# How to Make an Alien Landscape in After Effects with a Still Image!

Hello, my name is Dan, one half of the Francis brothers.
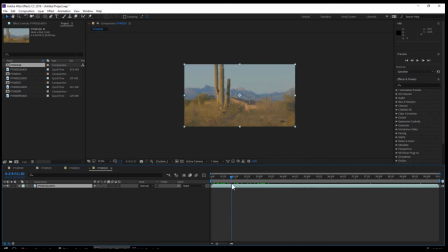(0:10)
What we're doing here, and I have to forgive anyone watching this, I do have a cold, so hopefully I'm not too annoying here. A little bit of stuffiness.
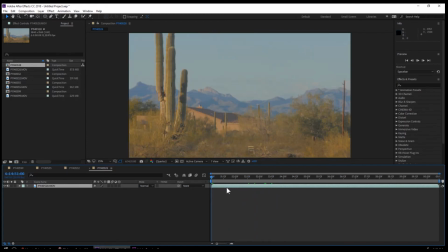(0:23)
So, as the title says, this is how you can make a really quick,
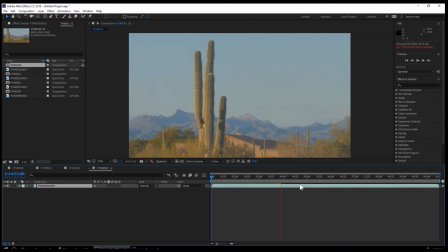(0:29)
kind of quick and dirty version of a alien landscape using actually just a still image. This is some footage I shot in Arizona last winter, and I've just actually been sort of perusing some of the footage, and I like all these cactuses.
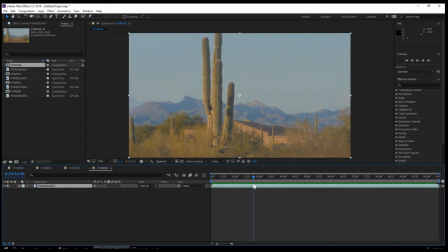(0:45)
We don't have cactuses in BC. On the island here, Vancouver Island, there's very little cacti. So to me, this, cacti are very are alien. So what I'm doing here, I'm just gonna find a frame
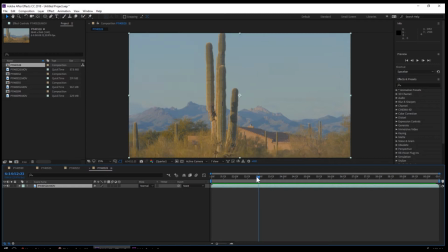(1:02)
that I like and that's kind of in focus. This footage is kind of sort of a little shaky, but what I'm going to do is actually just grab a still image out of this
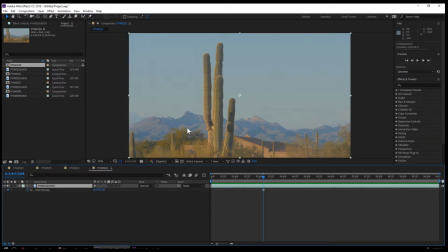(1:15)
little clip here, and yeah, that looks good. So what I'm going to do is just go and freeze frame it.
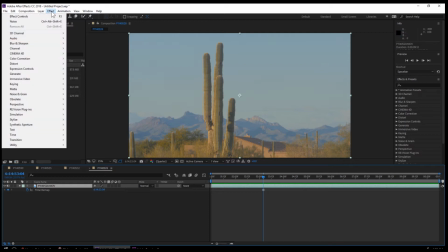(1:22)
So there you go. It's just basically a photograph now, which is, it's not ideal. If you can get obviously some moving footage, that'd be great.
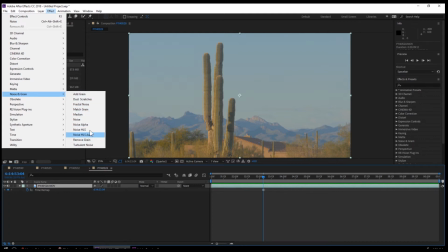(1:35)
So what I'm going to do here is I'm just going to add a little bit. I like to add on any still image when you're working in After Effects.
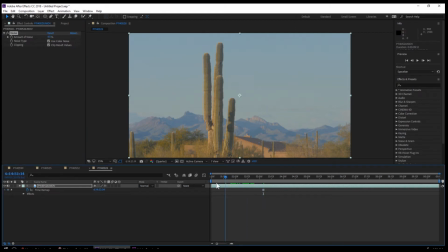(1:41)
I like to add a little bit of noise because you want to kind of get away obviously from that static look,
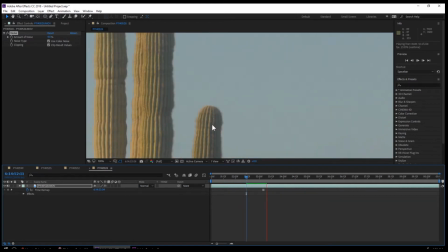(1:48)
and if you probably won't be able to see it in this video,
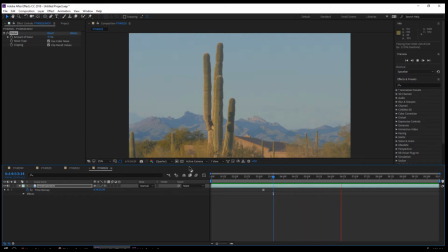(1:52)
but it is got a little bit of grain in there, a little noise, so it just makes it a little bit more alive.
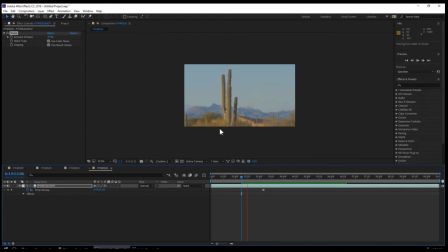(1:58)
You want your footage to look as alive as possible, that you're not actually looking at a photograph.
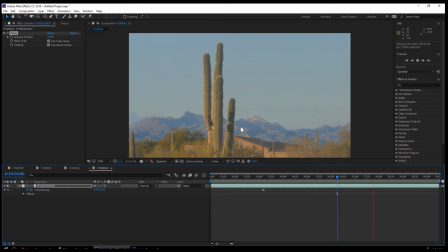So what I'm going to do here now is actually make a quick mask
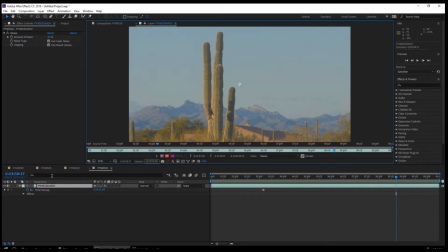(2:16)
around the cactus and sort of the foreground.
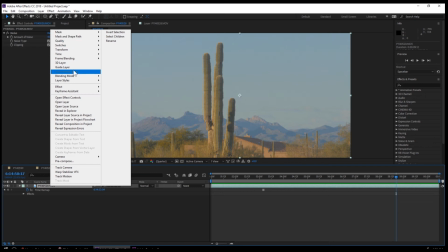(2:20)
I'm going to break it into the foreground and background. These masks can be tedious, especially around little things that have some detail in it.
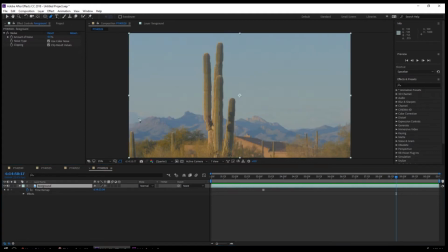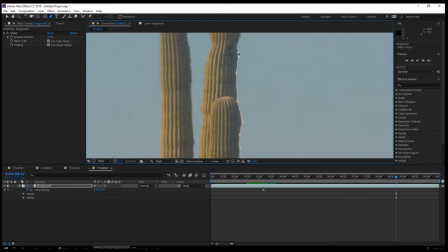(2:38)
Just be grateful that you're not rotoscoping frame by frame this moving footage.
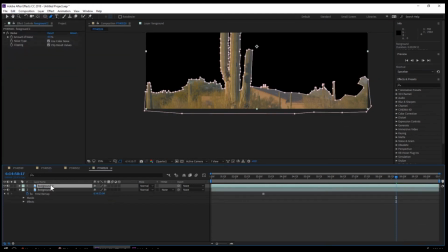(2:46)
So now once I got the mask done, I'm going to duplicate, and it's a really simple thing here. You duplicate the footage, in this case like this image, and because I just did the mask there, you don't have to redo the mask.
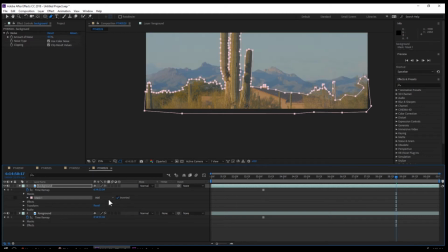(3:00)
Save a lot of time here. You just invert the mask, so now you have the background is separated from the foreground. I'm going to put a tiny little blur on the mask because by default masks
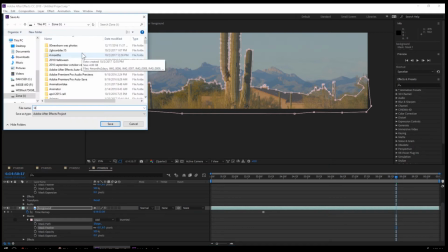(3:17)
are 0 frames of blur, so it's very like a very harsh line.
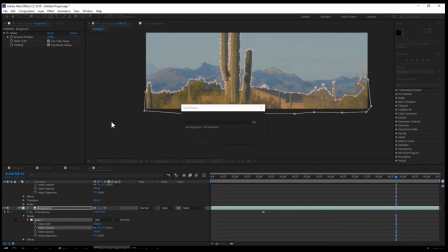(3:23)
But I find you don't want to go crazy with some cases with the blurry mask, too blurry, because it looks a little too fake. So it's kind of like that sweet spot. I like to do just a few pixels. So what I'm doing now is I'm turning those 2 layers into 3D.
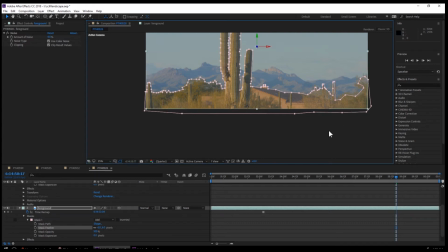(3:40)
This is very important to get, because we're actually going to make a camera move with this too.
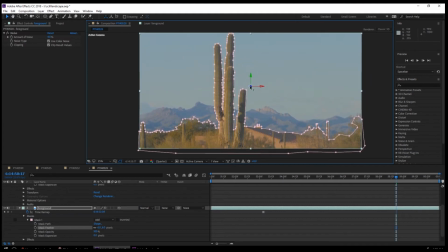(3:47)
It's not just going to stay a static image. So it's going to be, here I'm moving the 2 layers in the 3D space.
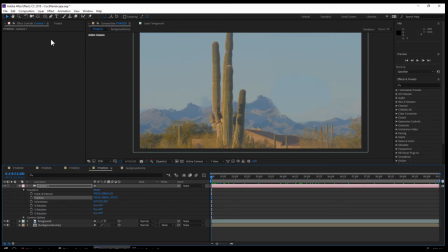(3:58)
So I've added a camera and then also a null object here. And a camera. So the camera is going to be parented to the null object. So whatever I do with this null is the camera move.